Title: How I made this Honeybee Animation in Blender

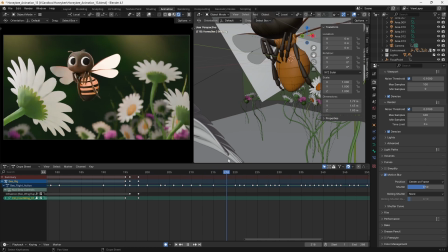Something which is important to note here is that the quality of motion blur was far better when parenting the wing geometry directly to the bones rather than
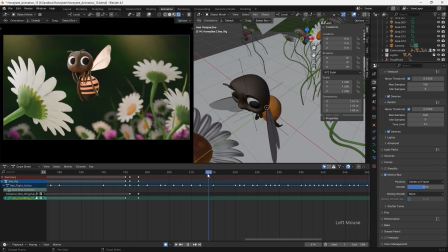deforming them via the armature this is a result of a current limitation with the motion blur of deformations within blender for the lighting i used an
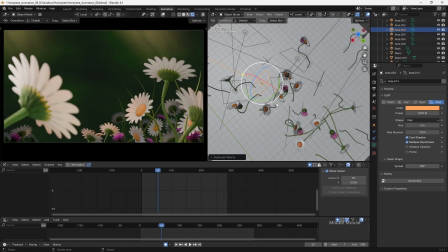hgri image set to a low strength to provide a general ambient lighting before adding multiple small area
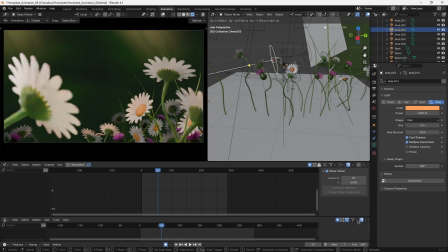lights throughout the scene these were placed to illuminate the key focal points of the shot and give the impression of dappled light, which the bee could fly in and out of. This effect was further enhanced through the addition of the light beams in the background.
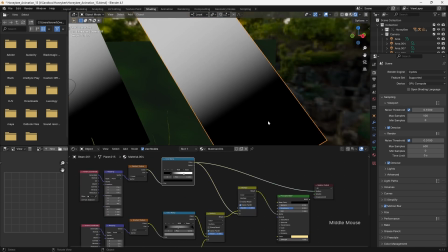The light beams are generated using a noise texture and a couple of gradient textures which control the placement of that noise.
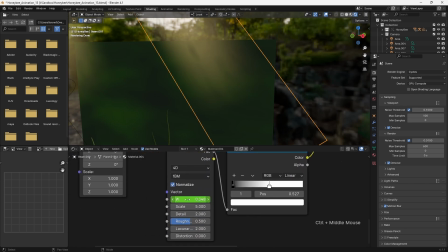By switching the noise texture to 4D, we can then animate the W value to create the effect of light beams passing through leaves.
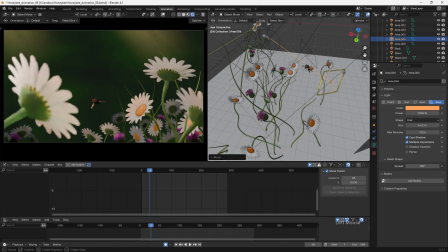In addition to creating visual interest, the dappled light also helps me to direct the audience's attention to whatever I want them to focus on.
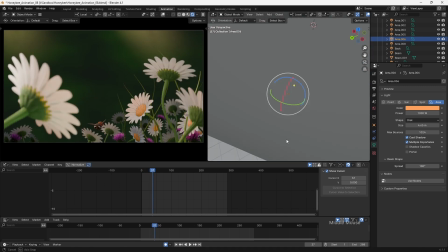As the bee first enters the shot, it's very small and could be easily missed.
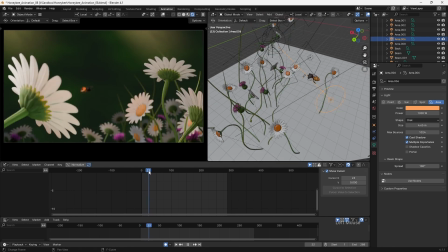By keeping it in silhouette and placing it in front of a beam of light, a high degree of contrast is created to draw the eye.
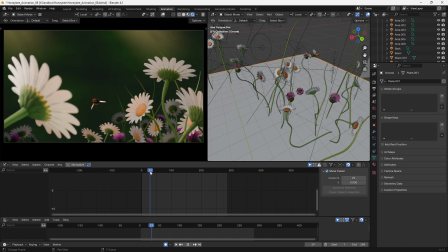The opposite effect is used later on within the shot, as the bee is brightly illuminated against the darker background.
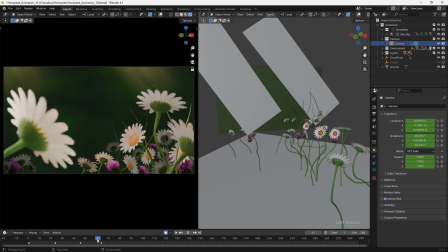In order to further enhance the believability of the shot, I added some animation and a focus pull on the camera. This helps to create the impression that the scene is being filmed with the camera following the action, both with its placement and with the focus following the main subject.
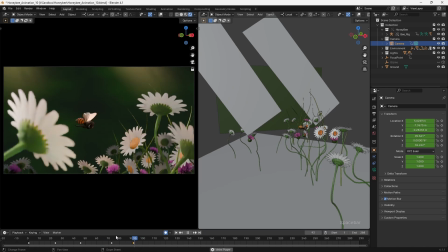In addition, the shallow depth of field combined with the focus pull works in tandem with the lighting to direct the audience's eye to the focus of the shot, the honeybee.
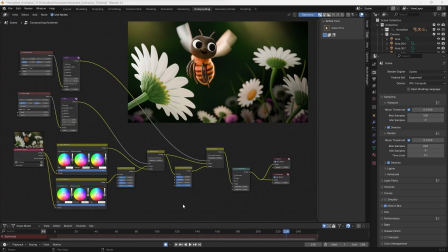The final stage of the production was to add some simple compositing.
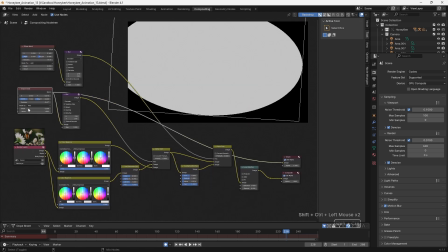Two simple masks were created and used in conjunction with colour balance nodes to help boost the contrast in the centre of the image,
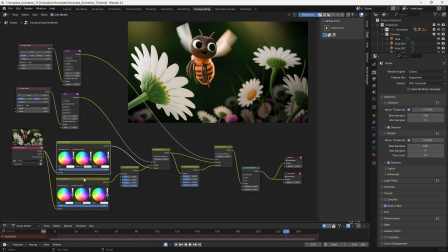whilst also darkening and desaturating the edges and bottom right of the image. This makes the result look far more visually interesting, whilst further focusing the audience's attention to the main area of action.
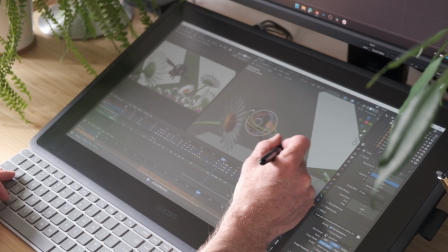I hope that you enjoyed this breakdown of my process, and maybe learnt something new that you can try in your own work.
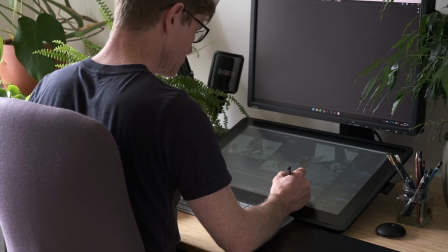If you'd like to learn more about how I make projects like this one,
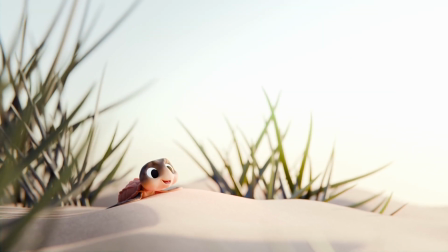I have a range of animation-related articles and courses on the Into Animation website, as well as a weekly newsletter.
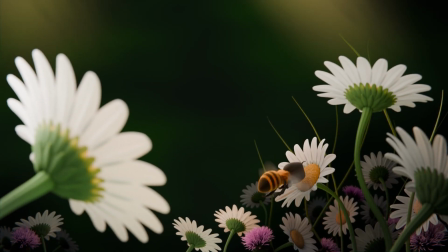This project was a lot of fun to create, and I hope if nothing else, it inspires you to go and create something exciting and original of your own.